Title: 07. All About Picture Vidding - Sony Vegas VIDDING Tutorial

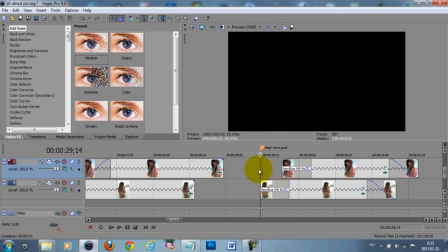I'm gonna show you that with this,
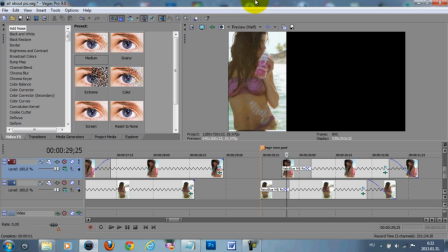it's kind of like the push down effect but with more blur. And I use this when I move the picture itself downwards later,
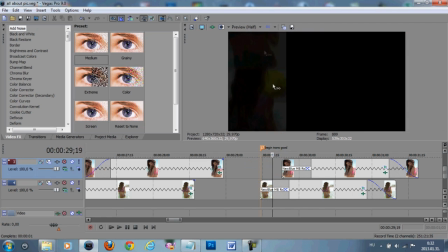so it kind of gives it a push when it comes right here.
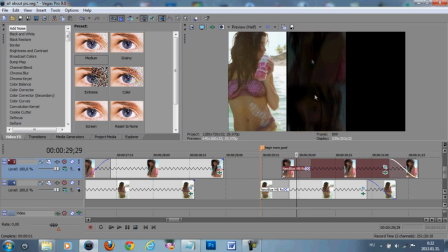So with the next one I use the opposite effect, so when it's kind of pushing up or rolling it up.
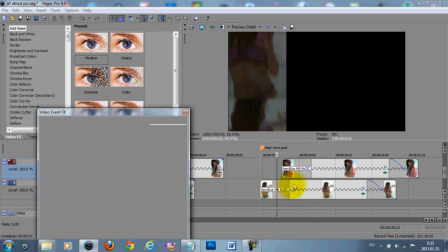And with the rolling it down, I want to show you the settings to this.
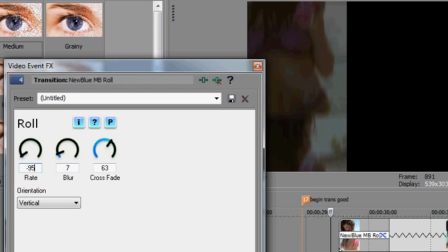So if you have it around -95, it's rolling down, and when you set it to +95, it's rolling up.
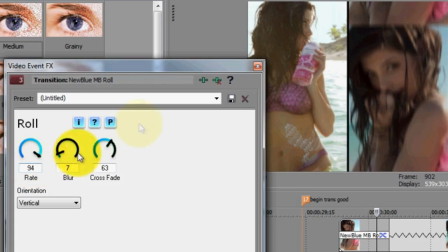So or around 95, you can see it's 94. I don't have a rule for that, but if I change the settings,
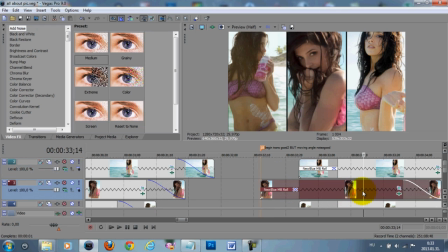so I add the rolling down to this clip that will move upwards, you will see that
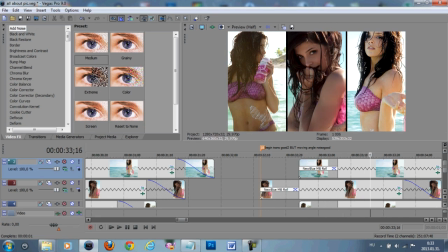it rolls down but then move upwards. It doesn't look that natural, as if it would roll down and then move down later.
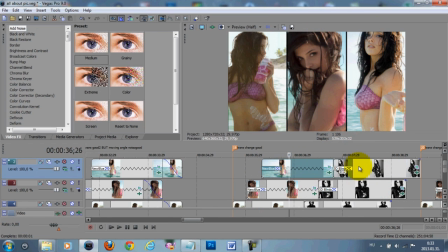When I have my 3 pictures and then I want to change them into other 3 pictures,
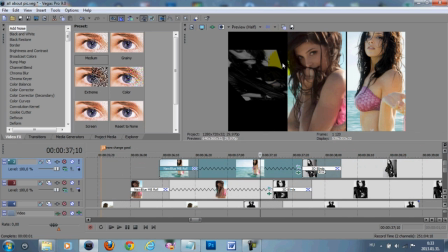I like to use the similar transitions. So for this I selected 3D blinds, but again I'm gonna change the settings to the middle one.
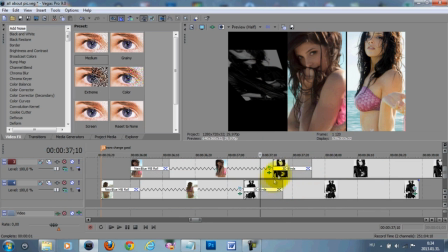So while this one and the right one will be top to bottom,
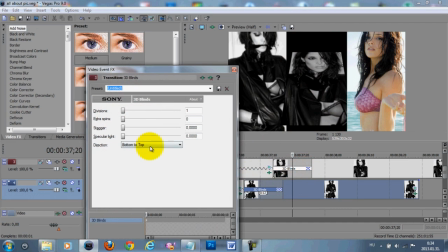the middle one will be bottom to top.
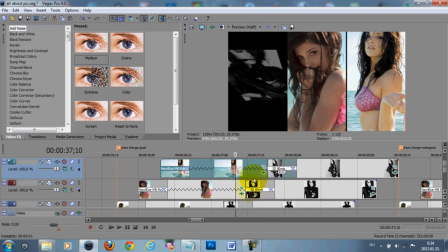But you can make it top to bottom, all 3 of them, or however you like it.
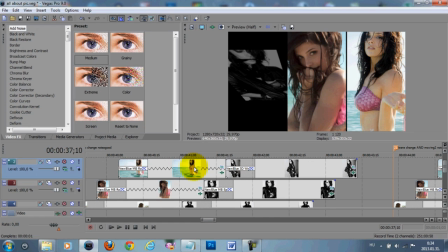I like it to be the same transitions or similar ones, and I did it differently right here. So it's a blind one, the first one, and then a spin, and then a wiggle,
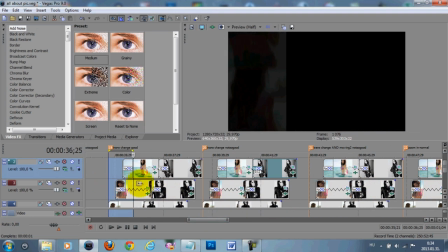and I'm gonna show you the difference of how they look. So I'm gonna load in the first one where I used blinds.
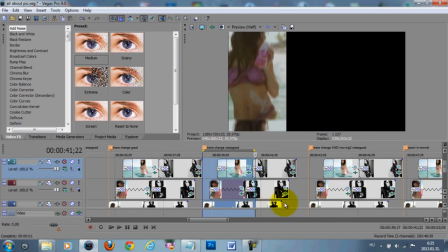So this is what I like to use, and this is the one I don't really use when I with.
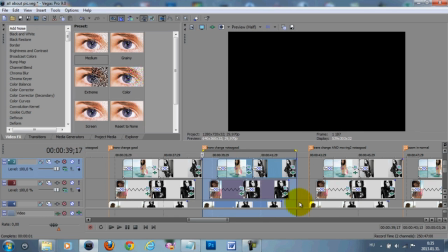So 3 completely different transitions. But if you like how this one looks, then use it. It's really your decision. There are no rules in Vidding, or I think there shouldn't be any rules when it comes to creativity and style or anything.
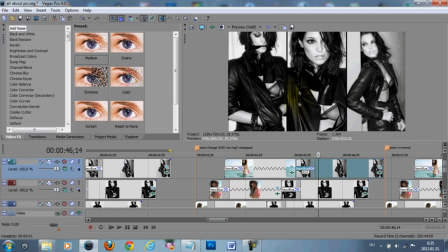And in this section I also changed the angle of the pictures moving.
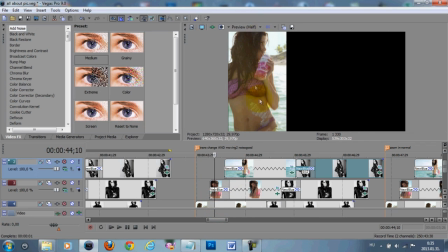So right here, this one is still moving downwards,
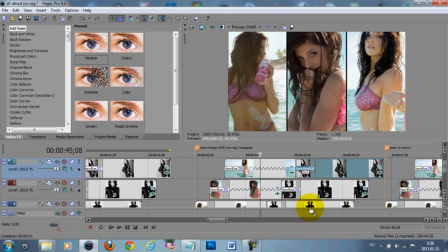and what I like to do is when it changes into the next picture, it's also moving downwards like I did in the previous one, but right here I changed it,
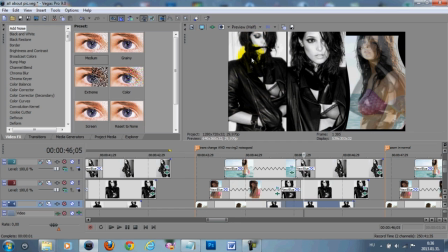so this picture right here is going to move upwards.
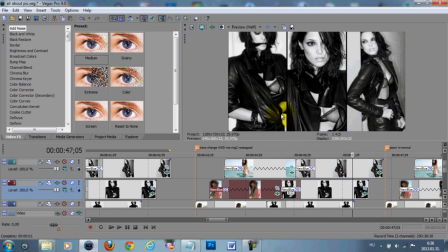So I could live with that, I don't mind this, but I think for the video to flow better, if they share the same place, it's better to move in the same direction.
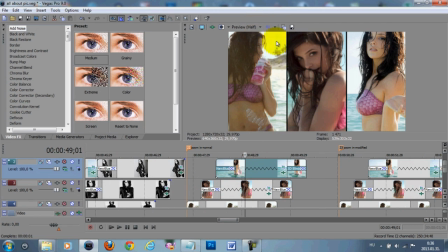The next one is when I don't move it up or down, because that's the easier one and that's why I use it most of the time. You can also zoom in, but if you zoom in like,
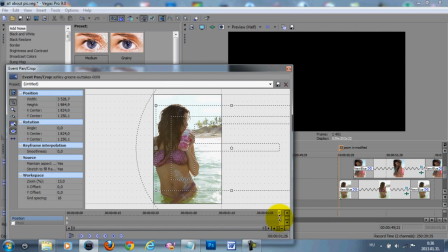I'm gonna delete this so I'll show you how I zoom in. So I just go and do this.
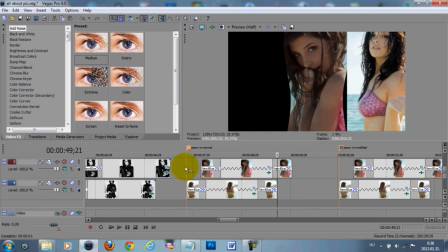You will see that if I do this,
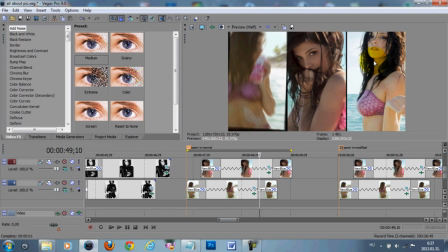this picture will kind of go to the left and this one will go to the right.
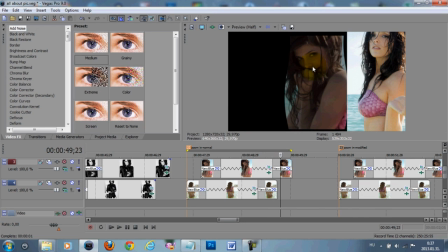The middle one is okay because it's only gonna zoom in.
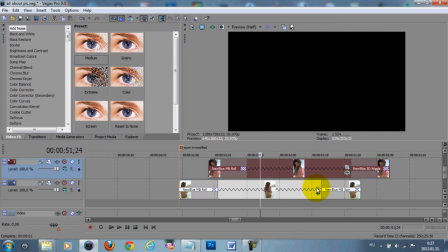But what I like to do is actually, when I zoom in like this,
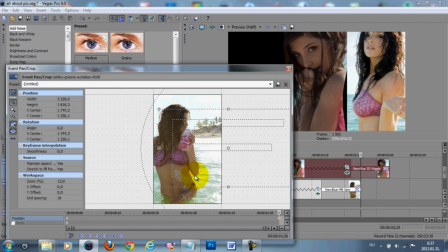I also like to move it to the left, not to the very left, but to the picture to stay kind of in the middle.
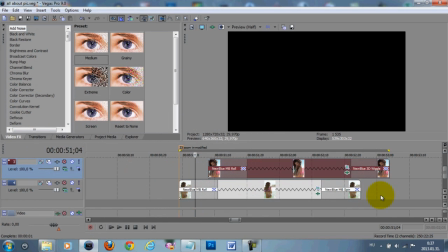So I'm gonna show you how this one looks.